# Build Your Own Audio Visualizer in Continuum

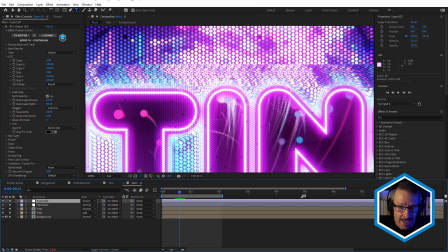I changed that to 4, and it's not affecting the background too much,
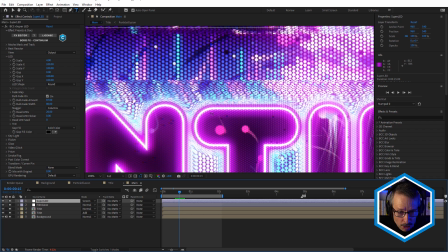but you can see how it's just affecting the foreground more obviously, because obviously that didn't have any Super LED applied.
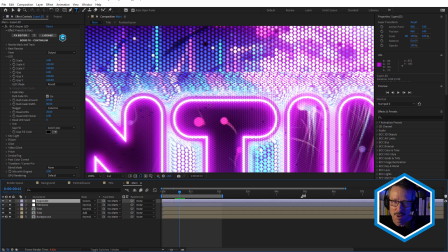So to me, that kind of looks like it's behind kind of a wire mesh or something like that. And I think that looks really nice.
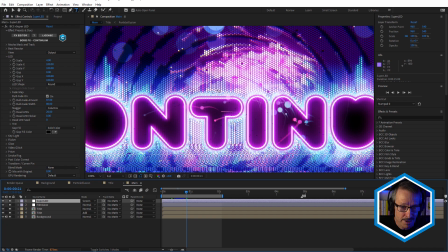So I like to use, multiple versions of the same effect in that way to give that, a really nice finished look.
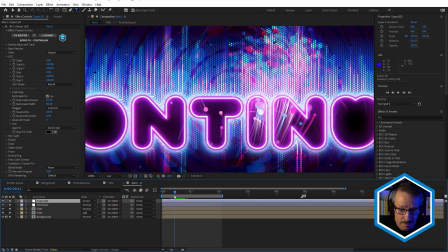Really makes that look nicely integrated. And I do actually kind of like how this Super LED is kind of affecting the background.
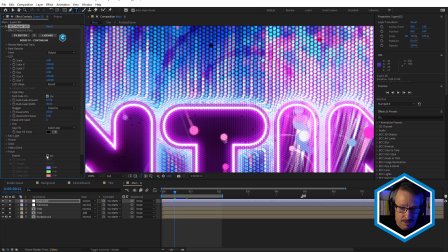Notice I've got Prism active. If we turn that off, you can see how that's affecting the background.
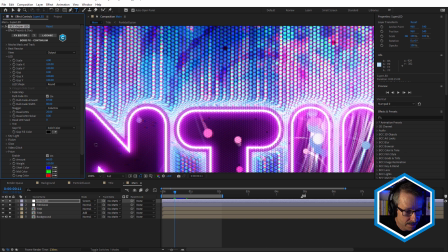So we're using Prism and giving us that nice, RGB separation across the whole thing.
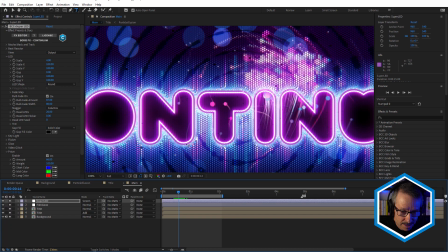Really nice look. And I really like how the displacement is really helping integrate that into the background.
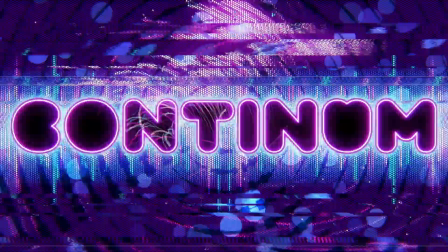All right, so I'm pretty happy with that look, but what I'd like to do for the last 5 or 10 minutes is just go back and fine tune a few settings, try a few other things,
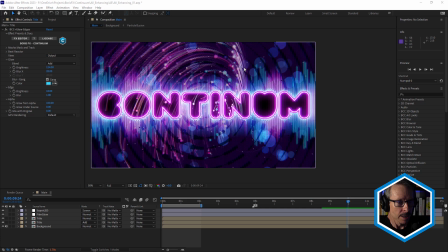and see if we can refine this just a little bit more. So first thing I'm going to do from the view menu is just choose new viewer.
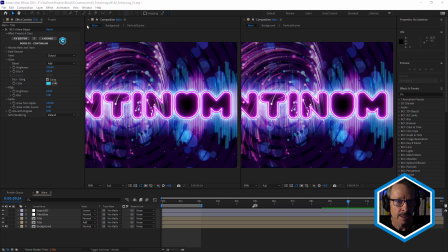I like to see what's happening in the main comp, and I'll leave that one there. That's locked. That's good. So for this one, what we'll do is we'll go into the background
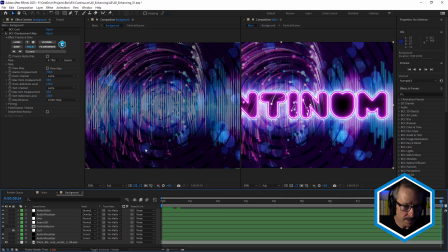and let's just take a look at a couple of settings in here. Now, this audio visualizer here, one thing I didn't mention was it has a gradient background.
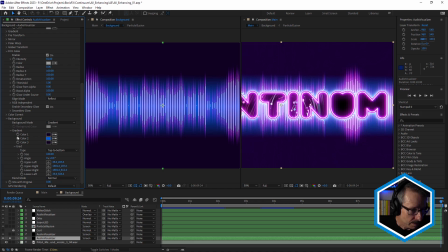You can see here under background, it's set to gradient. And there's a dark purple, a blue, and a dark purple.
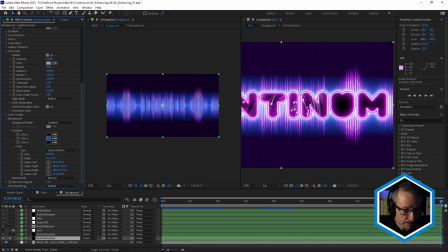Now, it might look good if we better leave it so we can see everything. It might look good if we just adjust that.
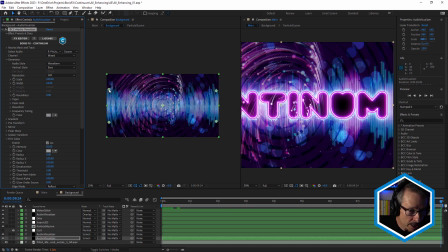So with that selected, just grab the gradient points here and just bring these down just to decrease the amount of blue. Maybe make it a little closer to the text, just hug the text a little bit closer.
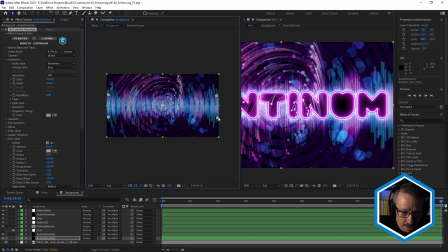You can see I'm just eyeballing this, they're not perfectly in line, it doesn't really matter. Just a little bit less, it actually gives us a little bit more detail in there, not so washed out. So that's quite good. Another thing I wanted to look at was with Super LED. We mentioned this before, the key light.
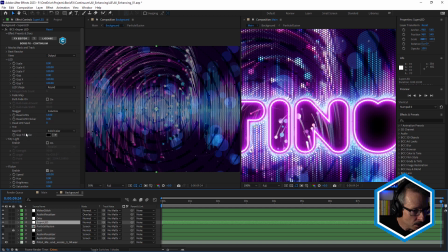I'm just going to zoom in here a little bit and just turn on the key light just to add a little bit more detail.
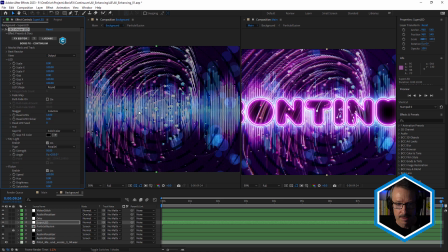Gives it almost a sort of 3D look. What do you think? I'm going to turn that on and off a couple of times just to see how that looks. I mean, it's adding a bit more white in this area, and whether that looks better or not, I'm not sure.
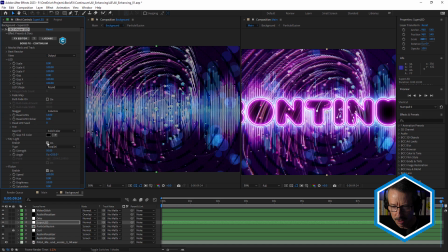It might be making the background a little too strong. I just wanted to give that a bit of a go, but that's not quite working. Now, I made some notes for myself. Another thing I want to check is the audio visualizer scale.
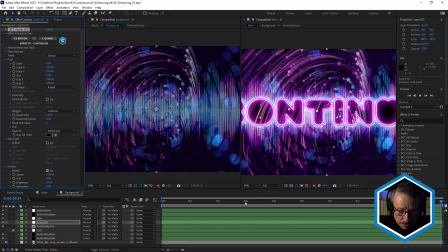Now, they do tend to come fairly high in certain points.
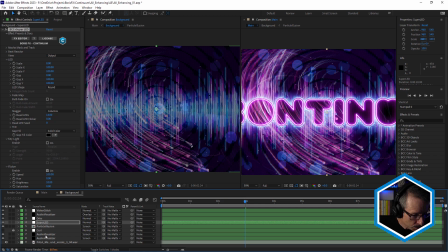So, I mean, let's try this blue one first. We might want to actually make the blue one a little higher. So just bring the scale up so the blue pops out a little higher,
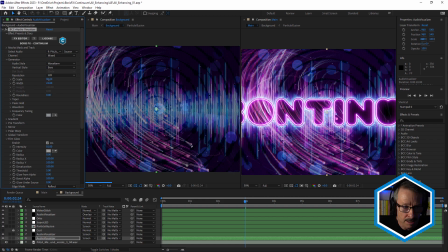and come back to the other one and just decrease the scale so the whitey pink one just doesn't go up quite as high.
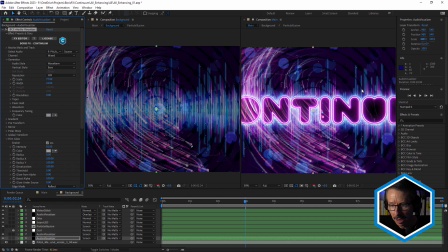You see? So now that's a little bit lower. So we've got a bit more variation between them. So once you have all your settings in here, adjusting the scale is a good way just to add a little bit more or a little bit less. So I think that's all I want to do for that. Now, what else?